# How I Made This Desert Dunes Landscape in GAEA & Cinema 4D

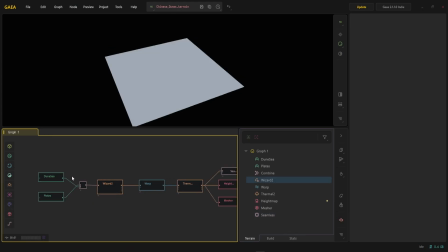[0:00]
Hello everyone, and in this video we're going to be looking at this scene that I made here, this desert scene,
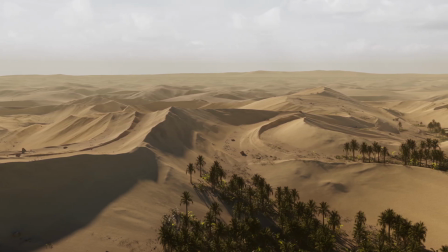[0:06]
and I'm going to be going over my GAEA process and then my Cinema 4D process and just looking at how I made certain things,
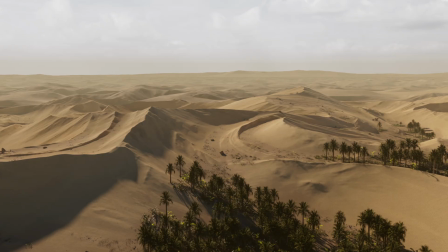[0:15]
how I made the material, for example, how I did the scattering, and just in general how I built the scene and put it all together.
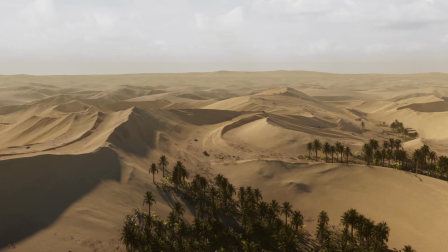[0:21]
This is not going to be a time lapse, but it's going to be more of me explaining some of the tricks and
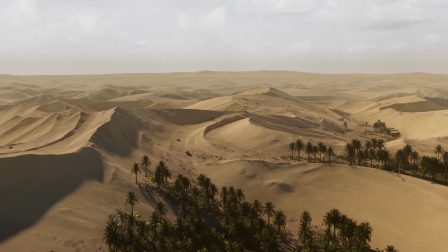[0:27]
some of the stuff that I used and something that goes behind some of the stuff that goes behind making something like this.
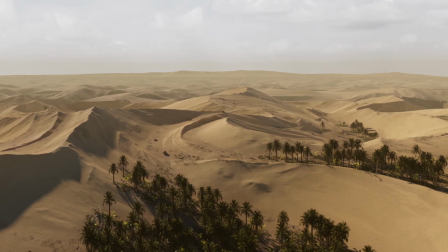[0:34]
So hopefully if you're making a similar scene, this video helps you out a bit to like plan everything and,
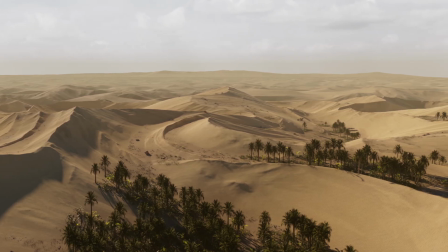[0:42]
you know, figure out how to do certain things the best way or the way that I do them.
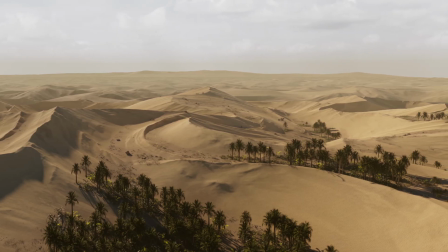[0:47]
So this whole process started out here in GAEA. We have this hero section, this hero landscape.
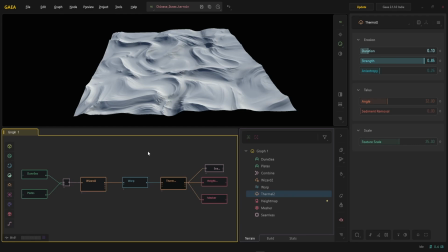[0:56]
How I made this landscape is super simple. For everyone who doesn't know, GAEA is a terrain generation tool, similar to World Creator, or if you're using Houdini, similar to using Houdini for terrain generation.
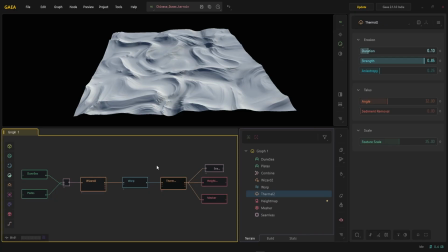[1:11]
I just find it the simplest to use, and I find that the results are very good, and I just prefer it over the other options I have. So, how this was made.
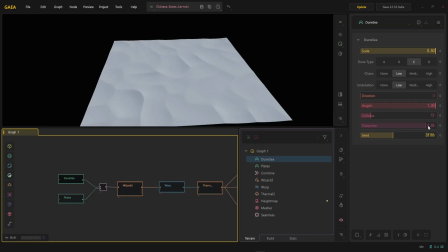[1:23]
I took a Dune C, cranked up a lot of settings.
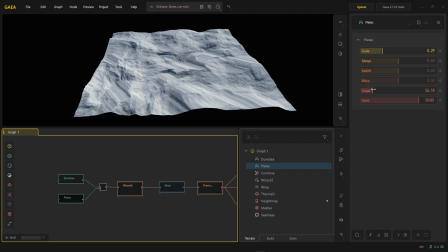[1:27]
I took a plate, mostly similar to the base settings, and then I combined them. What it did, actually it did nothing. In the grand scheme of things, this Dune C could not have been used, and I could just use the plates.
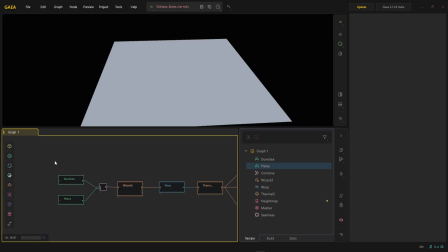[1:40]
But while testing this out, I just decided to put them together, and I never put them apart.
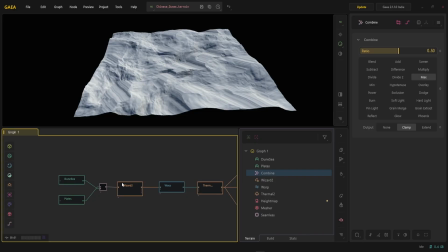[1:46]
But anyway, from here you can combine them, or you can combine the dunes or whatever you feel like art directing, and whatever you feel like art directing this terrain. And I plug it into a wizard's node. So what the wizard's node is, you can just copy the settings I have right here.
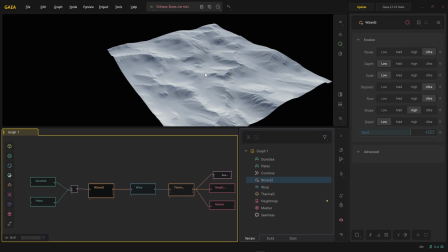[2:01]
I find these to be the best settings to get you to a dune-esque, desert-esque feeling in the landscape. And then you can take this and plug it into a warp. This warp is super strong, super powerful, and it's going across the whole terrain.
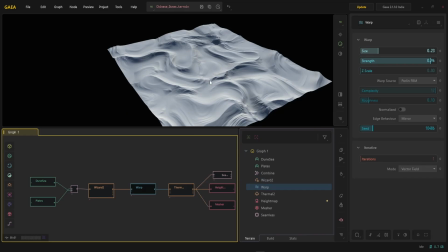[2:19]
What you can use this warp for, also besides just warping the terrain, is to direct how many dunes you want in this one specific main landscape. If you're only making like one dune that's like huge and it goes throughout the whole like scene,
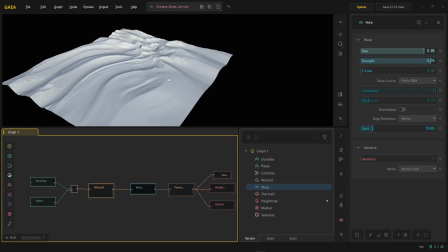[2:36]
you can crank the size up a lot, and then here you have like this really cool like deserty,
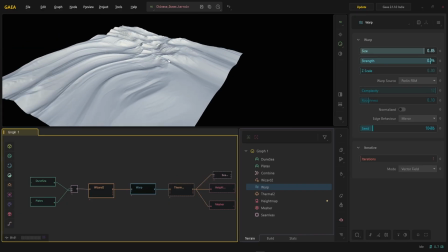[2:42]
this is like kind of like one dune with like some rocks here maybe, and then you can lower it down and then you get two. It just makes very interesting shapes. If you put it down really low, you have like a lot of dunes stacked on top of each other.
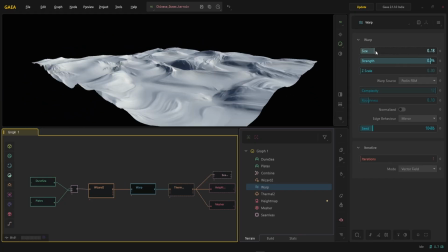[2:56]
So it really depends what you're going for, what you need for a specific scene.
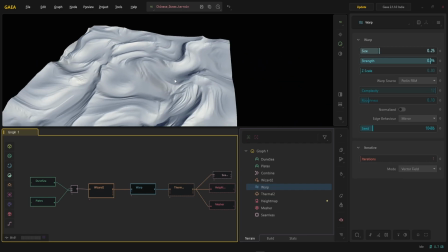[3:00]
I found that like I think 0.25 was the setting that I used, and it worked the best for me.
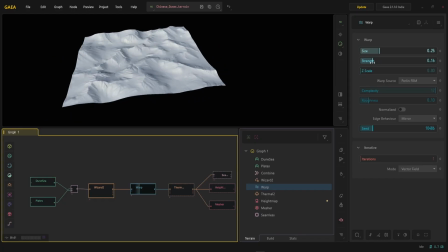[3:06]
And then you also have strength here of like how much do you want it to warp. I think that if you're making dunes, one of the higher values will be much better and have much better results than if you're using like a lower value,
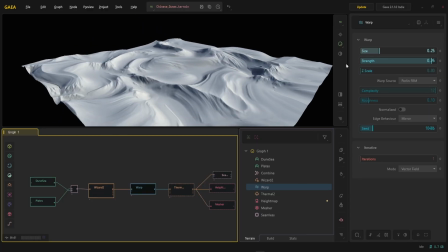[3:21]
because it won't warp the terrain enough and it won't make this dune sort of feeling. Then if we go one node forward, we go into thermal node. This thermal node is very minor, but I feel like it helps a lot into giving the like desert dune-y feel.
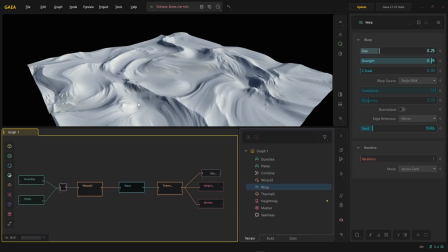[3:39]
It's because it takes all these sharp edges and all these sharp cracks in the terrain,
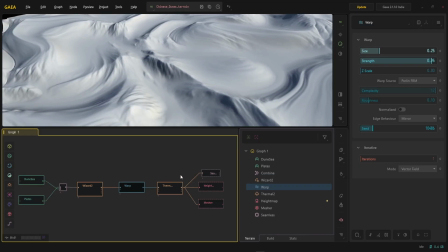[3:44]
if you can look at it right here, and it sort of smoothens them out.
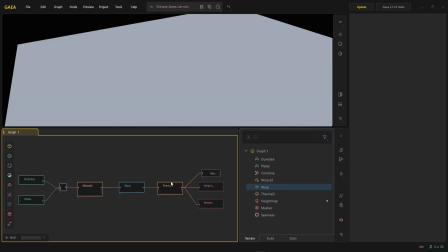[3:48]
So it really has this adds this like extra smooth effect to the landscape,
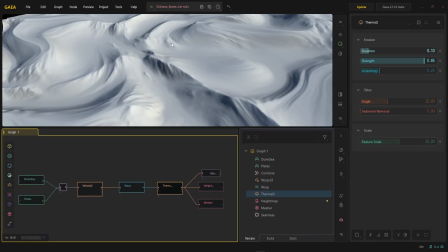[3:54]
which I found to be more towards what I was looking for when making these dunes.
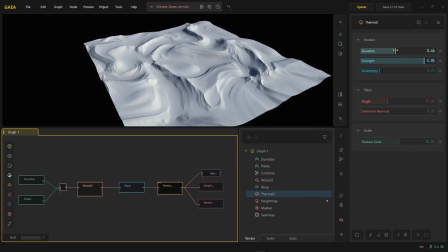[4:01]
You can also adjust it. You can make it the duration higher. You can make it lower.